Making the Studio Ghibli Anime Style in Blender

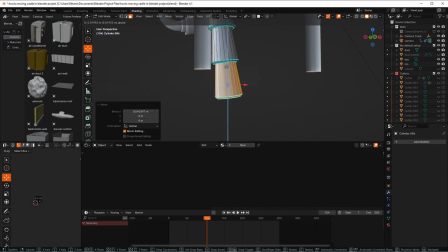Now overall, this is going to boil down to several things We've got our composition which we can examine some film screenshots for we've got our mise-en-scene
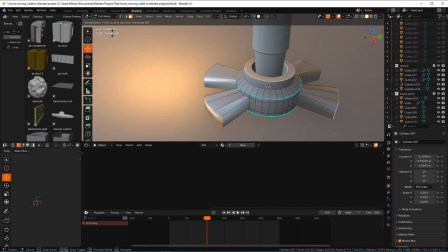and lastly We have got our colors and our post-processing Essentially while we shift away from the amazing watercolor and line art style We still
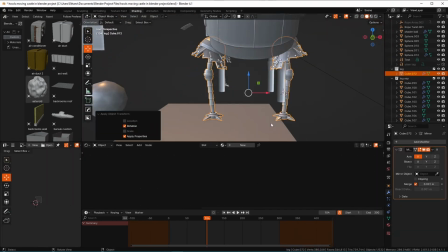retain essential relatable elements So if I can manage to recreate a given film shot from howl's moving castle We should be able to
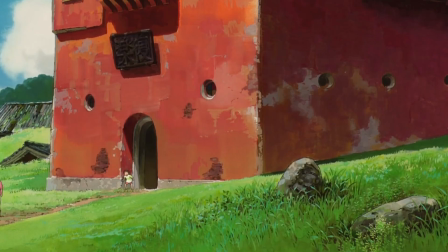do the same thing with my current project It will be far from perfect and far from the level of the original But it will be very cool and we're here
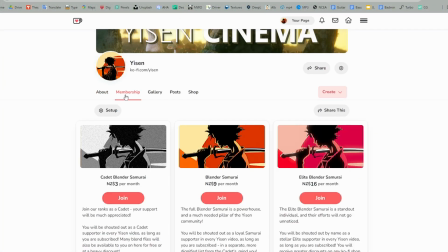for cool If you're here for cool my ko-fi is linked and it has lots of blender files available for members and this one, which is probably my most valuable project so far, will be on there once I'm done.
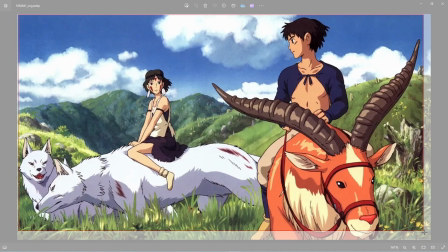I recently re-watched Princess Mononoke for a film project and this one is certainly an absolute beauty.
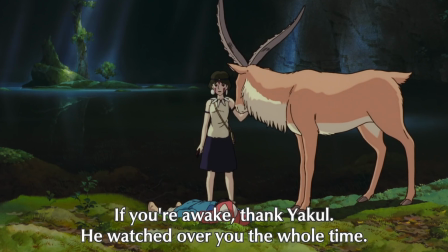You can see why we can get away with creating some of the stuff that we do in 3D because these background elements, while they are certainly watercolour, are actually very very detailed.
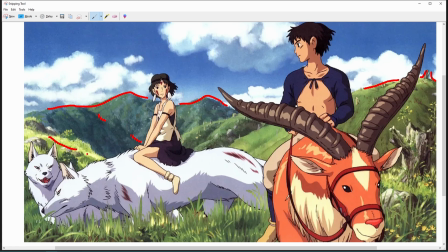The shadows look soft, the highlights look soft, everything meshes together really nicely. Now this is making an exception obviously of our two characters on the screen as well as the animals that they sit on top of. They're visually separated from the background by having their nice strong anime outlines, the more pronounced cell shading, and just slightly more contrasting colors.
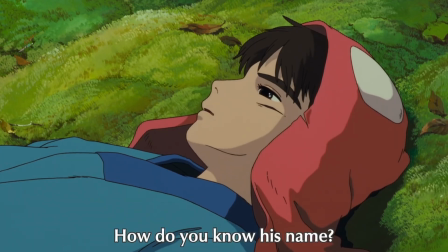This works really well from the film, and while we're not actually creating line art in our 3D scene,
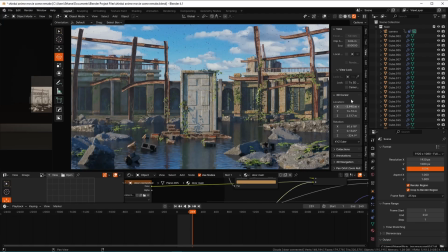we can still take inspiration from the separation and use tools like depth of field to our advantage.
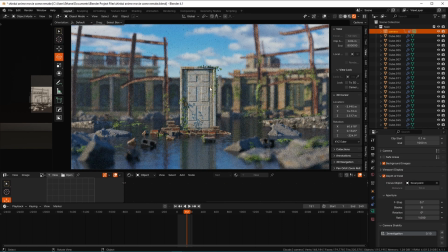You can see if I was to really crank the depth of field on the scene, we can have only our door and this line of objects in focus. And now that is a very very strong focus element essentially, But it's obviously far too strong now.
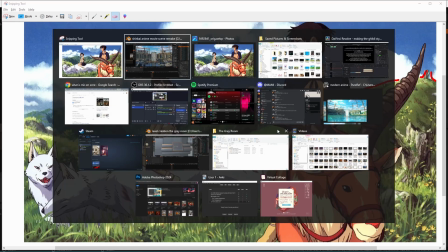I really want you to note our background here because this is very key You see these amazing nice cloudy skies and
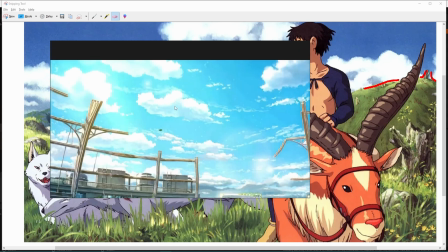I know looking at this You might be thinking 3d clouds just i'm not gonna hit the same They're gonna look a bit too grainy a bit too detailed You're gonna be able
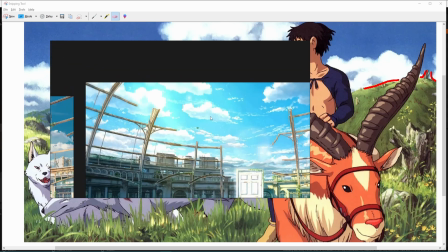to tell the 3d volumetrics and obviously while these issues are definitely hard to avoid It's not actually the case all the time and you could go about recreating
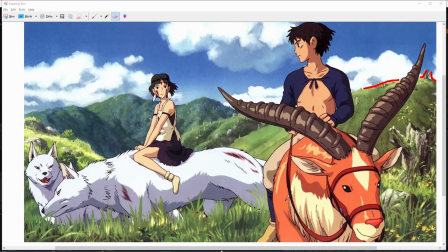some pretty insanely cool looking clouds But I give you a much easier option which is to go onto your browser and just look up some
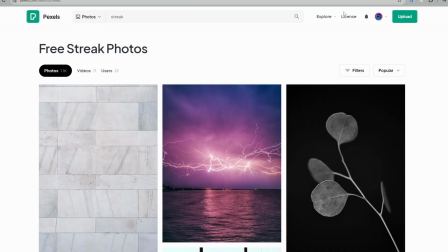really cool images of clouds You can use websites like pixels and websites like unsplash as well Which is where I got quite a few of the
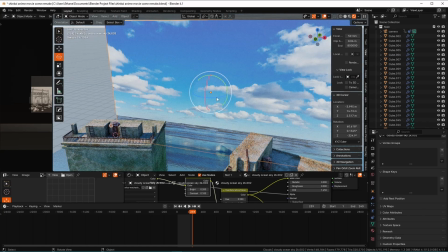royalty-free backgrounds Which I can use inside of my renders and you can see this one is just a really nice piece of ocean photography And I
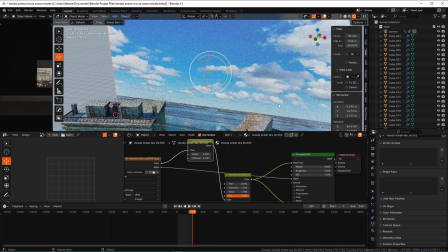have run it through some post-processing nodes inside a blender to bring out some more contrast Give it some more saturation and vibrance and that makes it look a lot
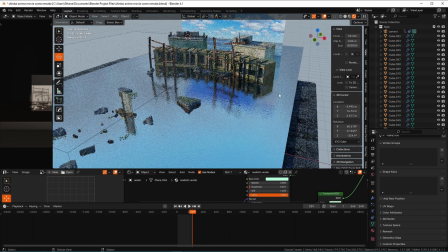more like the original and you can see that the water gets quite nice and satisfyingly blue and reflects a lot of the qualities
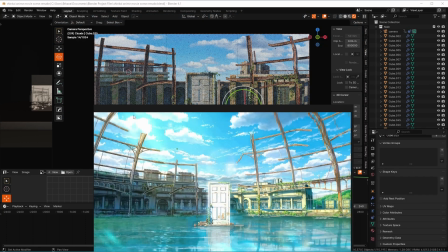of our background plane even though it's just 2d you can see side by side these are actually quite different color wise like their one's quite a lot more
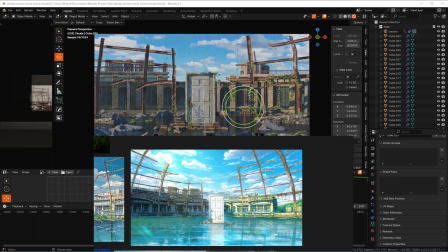i think green and a bit more vibrant mine does have like a slightly more like grounded and less dreamy feel to it which um i
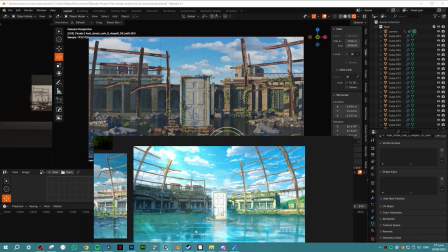think you can argue either way like i think i prefer their like kind of aesthetic and as we talked about earlier composition is one of those key
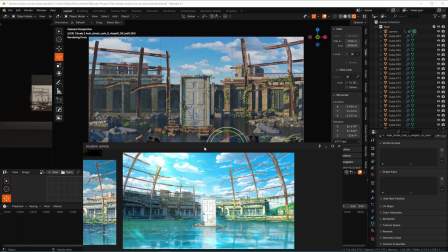elements and I recreated this with this image basically like in front of me at all times and so I was um obviously like mine's more like
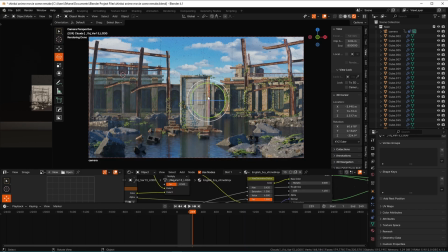kind of like cropped in like to sort of this like ratio and I wanted this door which I created custom to be a bit more of like a
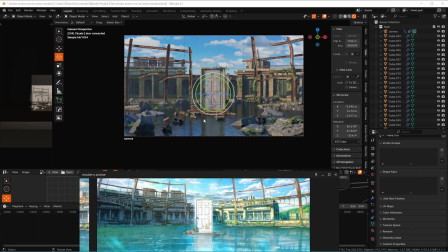hero for the shot but regardless you can see door is center frame we've got this nice curvature of the buildings around here the water sits
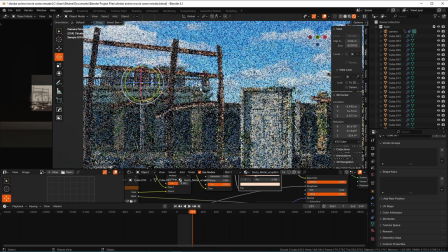at about the same level and the clouds sit above and these kind of like rusted beams just like peek out into the sky and
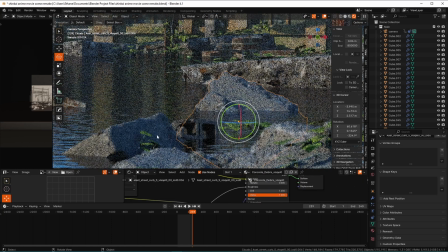we've obviously introduced some other elements and stuff like this debris but it's all kind of like out of focus and just like sitting there to fill up some void
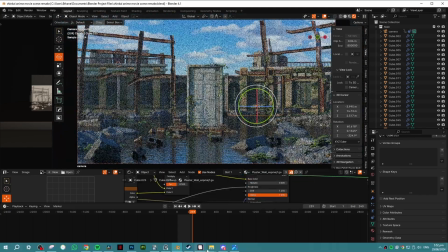it's not really trying to drag attention away so the composition is very similar and our maison scent is also very similar stuff is different
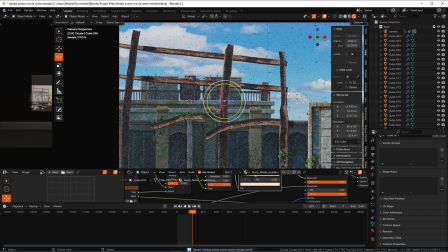here and there but i included the same kind of buildings in the background i included this wedges of rusty metal the obviously probably the most important thing is this
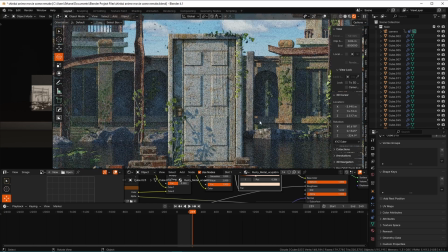door and making sure that the colors look right the proportions look right the positioning looks right like having all of the props kind of like mirror
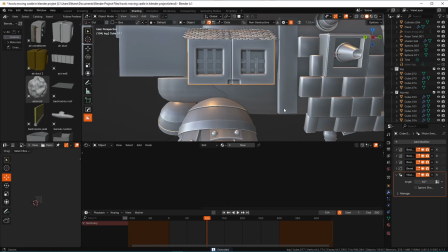everything that was in the shot like it's gonna prey on people's memory of like seeing the original even as far as these um bricks which i've placed
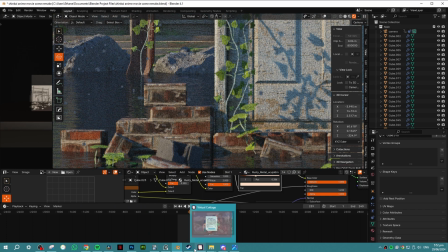around the door i made sure that they color matched and they looked like kind of like the same props that were used in um suzume if
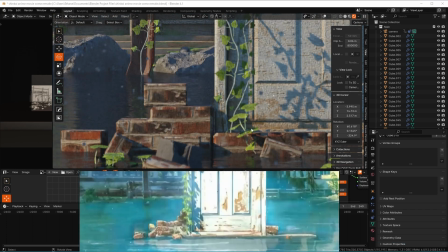you think of it like a film and work with it like a film i think that that can also work fine and then you just keep an